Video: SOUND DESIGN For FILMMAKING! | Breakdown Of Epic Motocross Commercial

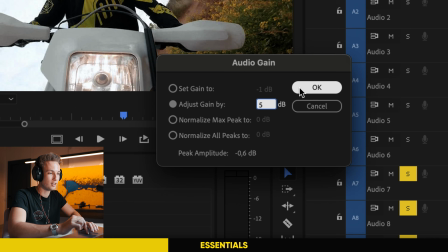978s
If I want to make it louder, I just type in 5 and click OK, and now the sound effect is louder.
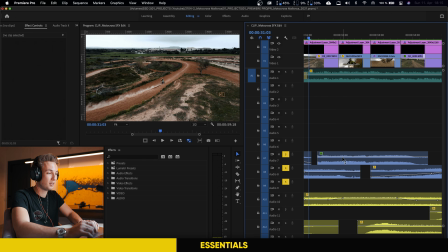983s
And the second way to adjust the volume of your clip is by using this small line that you see here.
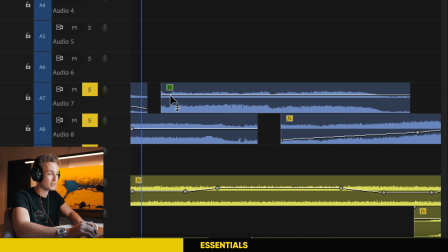988s
So right now at default this line is at 0 decibels, and you can just click on the pen tool and click on the line, and then you will get a small dot that you can adjust. If I add another dot and I switch back to the selection tool, then I can just drag these small dots and adjust their volume.
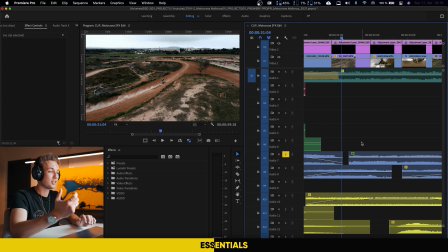1007s
And with those engine sounds, I obviously want to have a smooth transition.
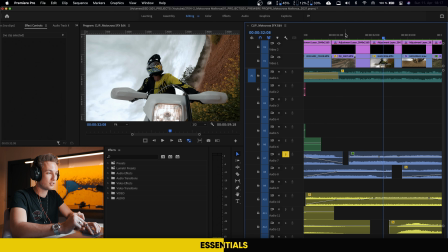1010s
For example, from this drone shot to the onboard shot, obviously I have to use different sound effects there, and I want to make the transition as smooth as possible.
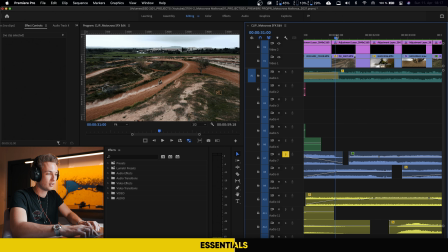1018s
If I don't adjust anything, it's just going to sound like this, and it's just going to start.
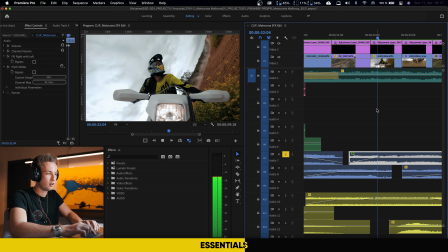1023s
But if I drag it down now, then you can hear that it slowly fades in and you have a smoother transition.
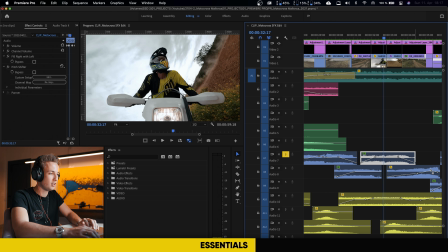1030s
So I basically did that for all of the different sound effects here in order to make them fit. So you probably already noticed when the bike jumps and everything turns into slow motion, how the engine sound actually also turns into a slow motion, just like this one. This is not a slow motion sound effect, but I actually slowed down the engine sound itself.
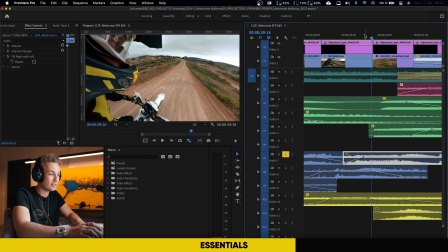1055s
So this is basically what the engine sound sounds like without any adjustments.
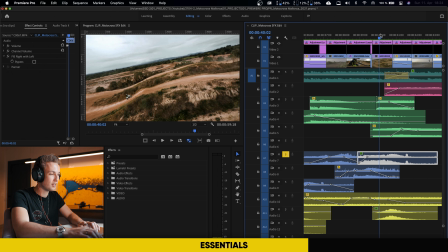1061s
Yeah, everything is just real time. And in order to get that slow motion sound effect, you just have to select an in point again.
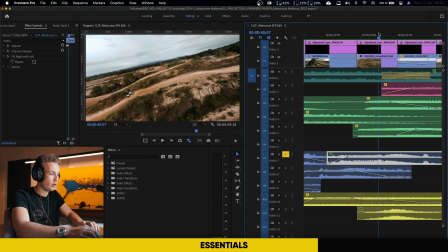1067s
So for me, that would be around here where he just jumps into the air.
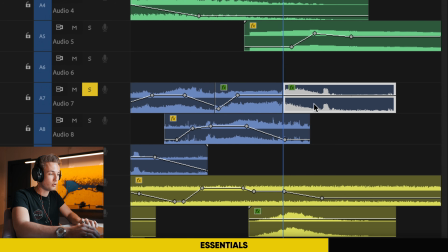1073s
And again, I'm just going to make a cut here. And for this part, I'm just going to right click on it and I'm going to select edit clip in Adobe Audition.
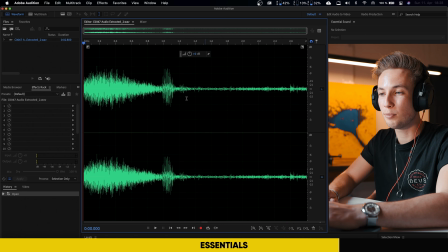1080s
Okay, so once you open up Audition, you just have to select the part that you would like to adjust of the sound.
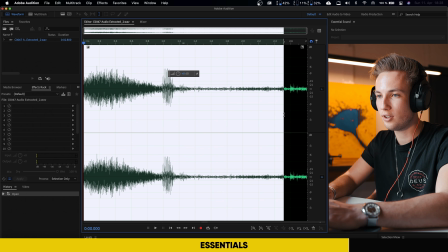1085s
So just drag and hold, and then you can select the part of the clip which should be adjusted.
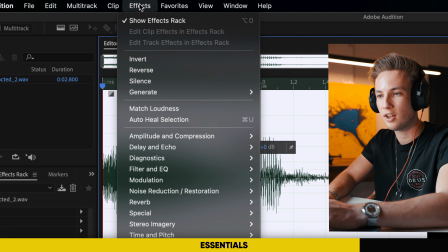1092s
I would say something like that. And then you're just going to head up to Effects, go down to Time and Pitch and select Pitch Bender.
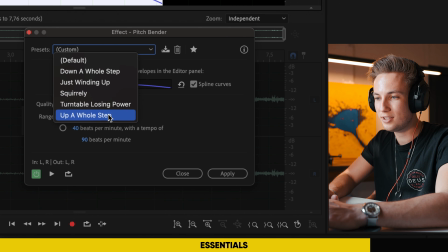1098s
And in Pitch Bender you have a couple of different presets, but you're going to select Turntable Losing Power.
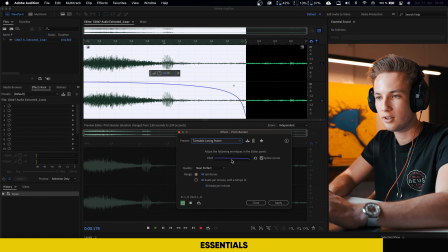1104s
And when you applied that, you can just hit play, and you see that it already slows down, but it slows down too late. So you can just take those small points up here, and we're just going to drag it back here so that the turntable loses its power a bit quicker.
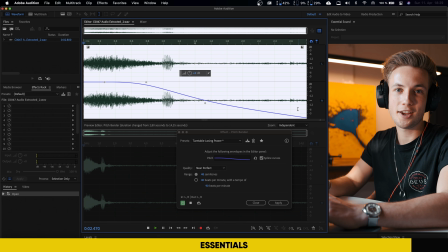1122s
So let's now listen to it again. And there you hear it, that the sound just slows down, and I think it sounds pretty good.
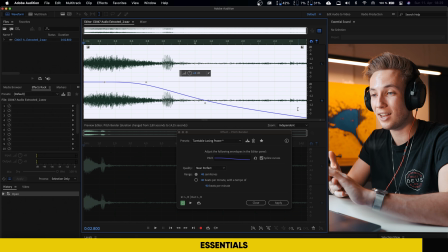1130s
You can do this with everything. You can do this with music as well. And yeah, I think it's just a really cool effect.
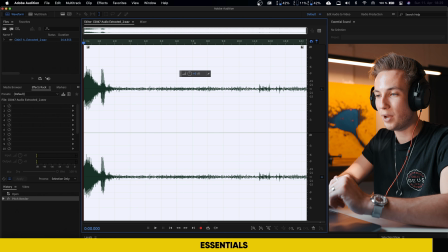1135s
You just hit apply and hit save, and now you just jump back into Premiere and you have the effect applied here as well. And there you have it, a really cool slow motion sound effect. The fifth category are movements, and that basically means that I use a lot of whooshes, swishes, impacts, hits, and all that kind of stuff. I feel like sound effect artists talk their own language when it comes to all of the names of these sound effects.
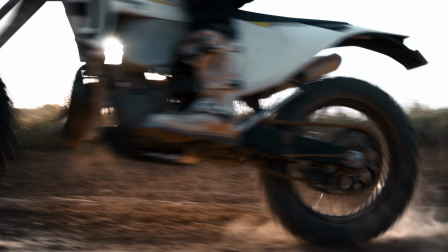1162s
Especially for this intro sequence where I have these short sequences where the bike rushes by, I wanted to make these short sequences feel very hard and surprising.
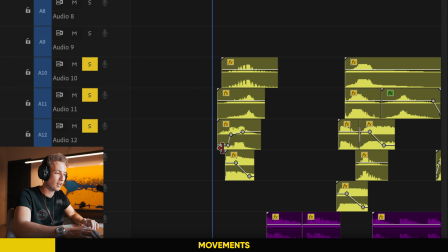1171s
I combined some different sound effects to make them sound like this.
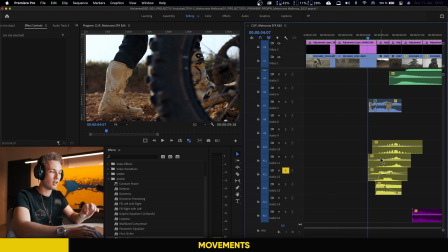1177s
A hit, a stutter, a swish, and the last one is a more muffled stutter. So yeah, if you combine a lot of those different sounds together, you can create some really cool sound compositions, and especially those stutters.
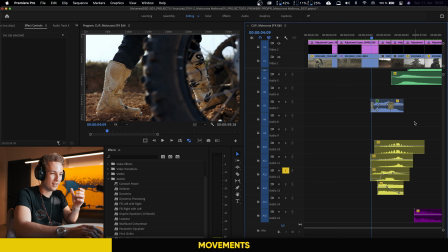1196s
They just kind of transport that motion of kind of like being surprised.
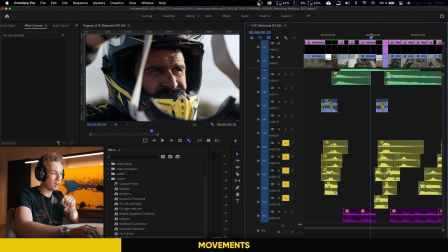1202s
So let's listen to the second quick part. That just sounds so epic.
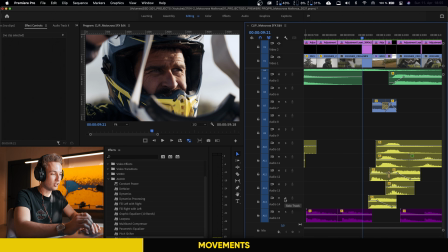1210s
So again, these are a lot of different sound effects, but I think that this one just sounds really, really angry and dangerous.
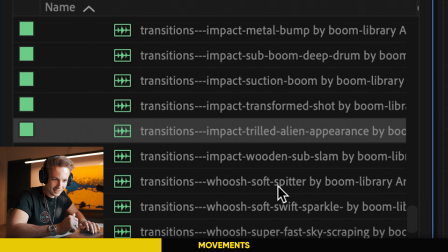1218s
Let's see what actually the name of the sound effect was. It says transitions impact trilled alien appearance. So yeah, you don't always have to use sound effects that describe the exact thing that you see in the image, but it gets really interesting if you just use other sound effects in another scenario where they really fit.
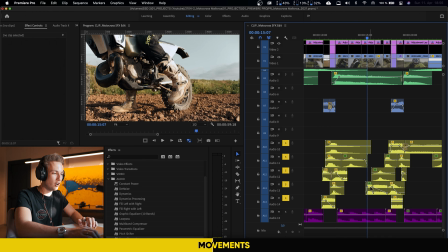1242s
Yeah, so with these three sounds, you can again hear that they are a little bit more muffled because they are in slow motion.
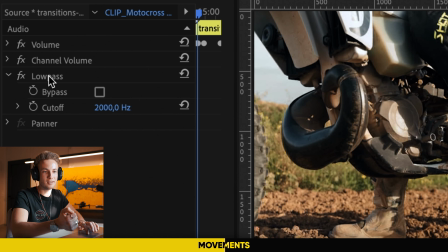1249s
And that's because I again applied the low pass filter on all of them.
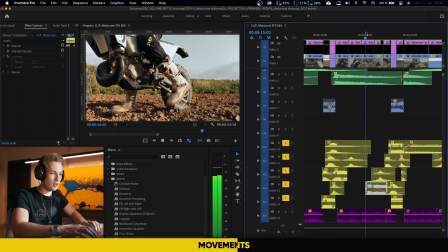1253s
If I deactivate the filter, that one would sound like this, which is just too sharp for slow motion. So that's why I applied again the low pass filter to all of those.
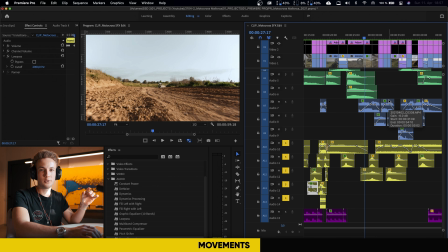1264s
And then obviously when the bike just passes by, when the FPV drone comes close and all that kind of stuff, I also added swooshes there.
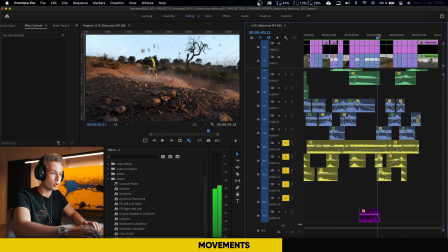1275s
Also back here, when it switches back from slow motion to real time and all of these rocks fly towards the cam, I used some sound effects to show the movement of these rocks, and it sounds like this.
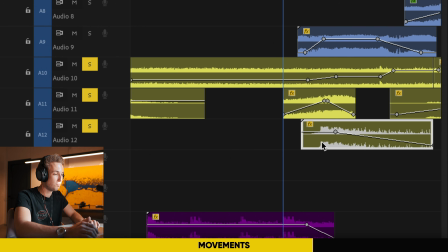1287s
So I used a kind of like a swish up here, and also on top of that an impact, a rock impact large by Boom Library it's called.
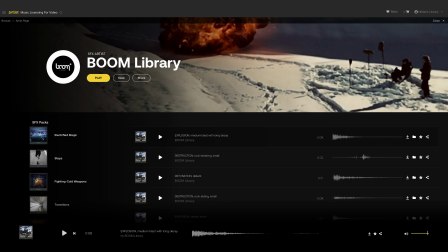1296s
Boom Library is actually one of my favorite sound effects artists on Artlist itself.
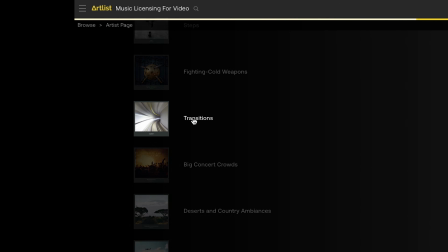1301s
All of their different packs are just amazing. For this video I used a majority of their transitions sound effects pack.
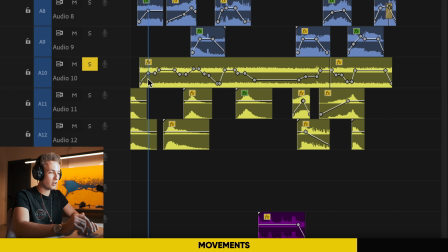1308s
So yeah, definitely check out Boom Library. So another sound effect that I added here is also a wind sound effect with all of the small adjustments here.
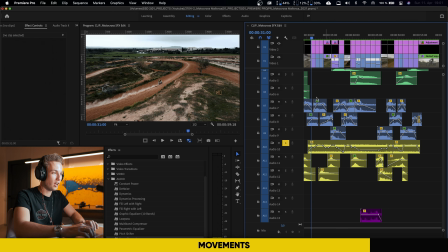1316s
So what I basically did is I just looked through the different clips, and depending on how windy it would be in that specific scenario, I adjusted the volume of the wind sound effect.
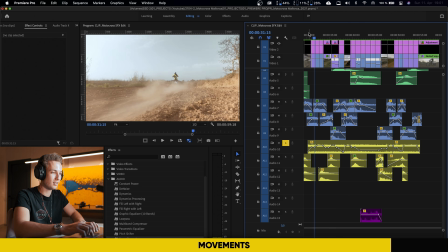1327s
So that basically sounds like this.
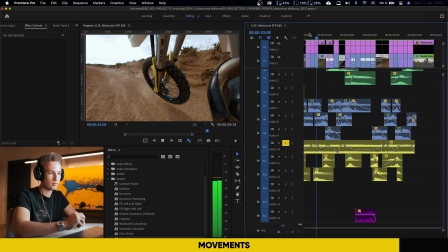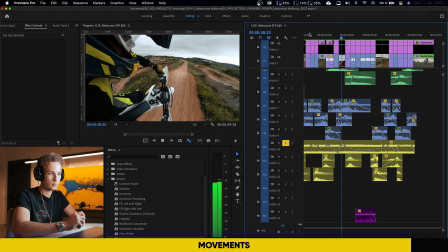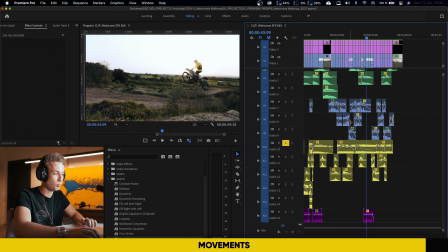1340s
Yeah, so just depending on how quick the camera moves, those wind sound effects can really add some more reality to your sound design.
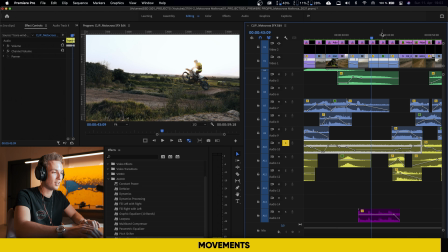1348s
And especially if you have drone shots and FPV drone shots, this wind will definitely be worth it to add. Ooh, quite a lot of sound effects. All right. Let's get to the last category, which are exaggerations. I think that this is the most fun part about sound design, because you not only try to emphasize what you see,
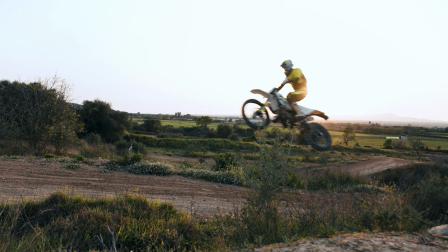1369s
but you can actually create some completely new things by adding new sound effects.
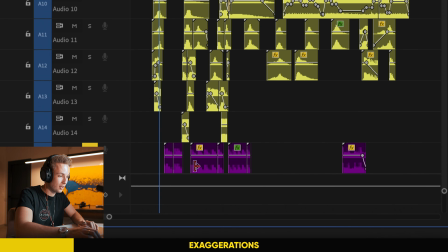1374s
So if we just scroll down here to the last layer, you can see that I used some exaggerations here.
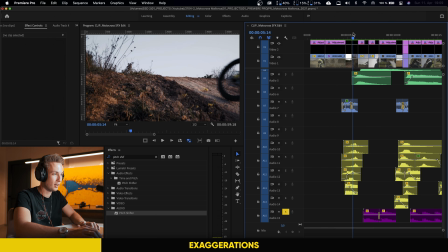1380s
As we enter the second slow motion scene here after the first break with the quick cuts, we have two heartbeats, which are very slow still.
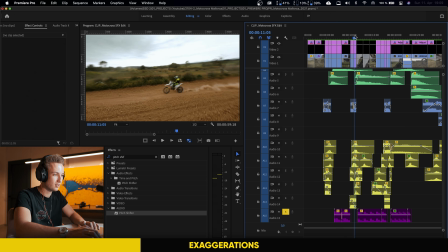1391s
And then after the second fast scene, we enter another slow motion scene.
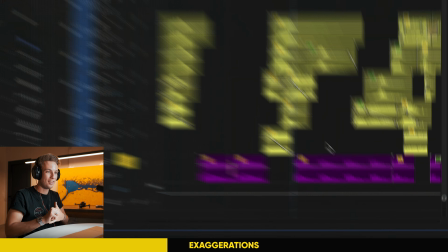1397s
And now the heartbeats actually became a little bit quicker to show the viewers that the heartbeat of the driver is kind of increasing as it gets more intense.
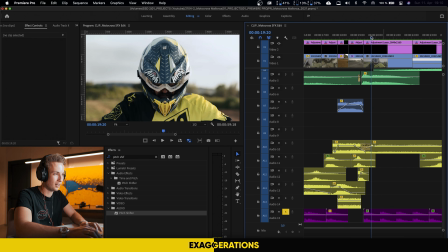1409s
And after the next quick disrupting cuts, we have again another slow motion scene, which is the last one before we drive off.
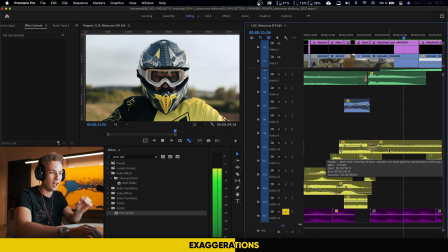1416s
And there the sound effects are really, really fast.
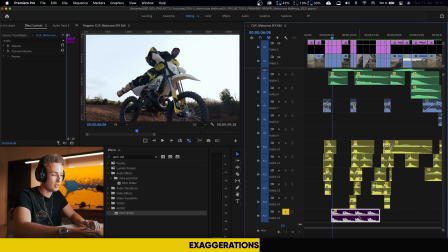1420s
And the best way to speed up your clips is by using Command R. So this is just a normal clip at its normal speed.
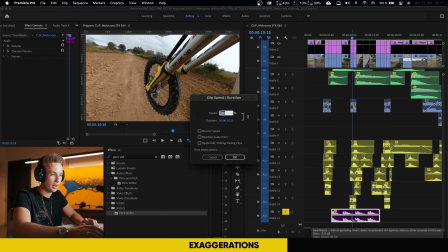1428s
If I want to speed it up, I just press Command R, and now I can type in the speed which the sound should be. So for me, it would be now 200, for example. And then you see that it's just double as fast as before, and you can hear it as well.
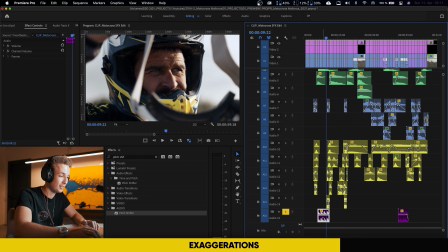1443s
That's how I did the heartbeat effect.
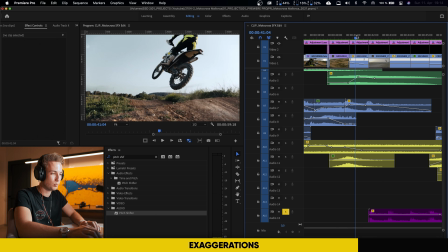1446s
The last sound effect is the one where the bike just leaps into the air, we switch it to slow motion mode, and you have this ticking clockwork.
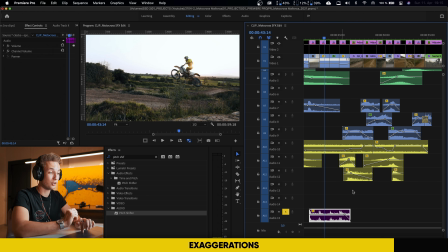1456s
I think that this one is also a really high quality sound effect. Sometimes you don't really need that many layers of sound effects if the sound effect itself is really high quality.
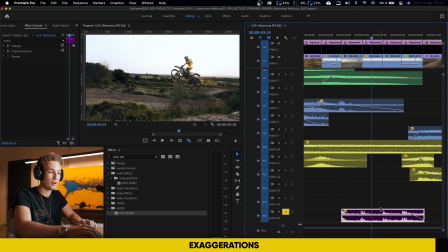1466s
And yeah, I think that this one also really adds to the overall edit. I can now take off my headphones finally.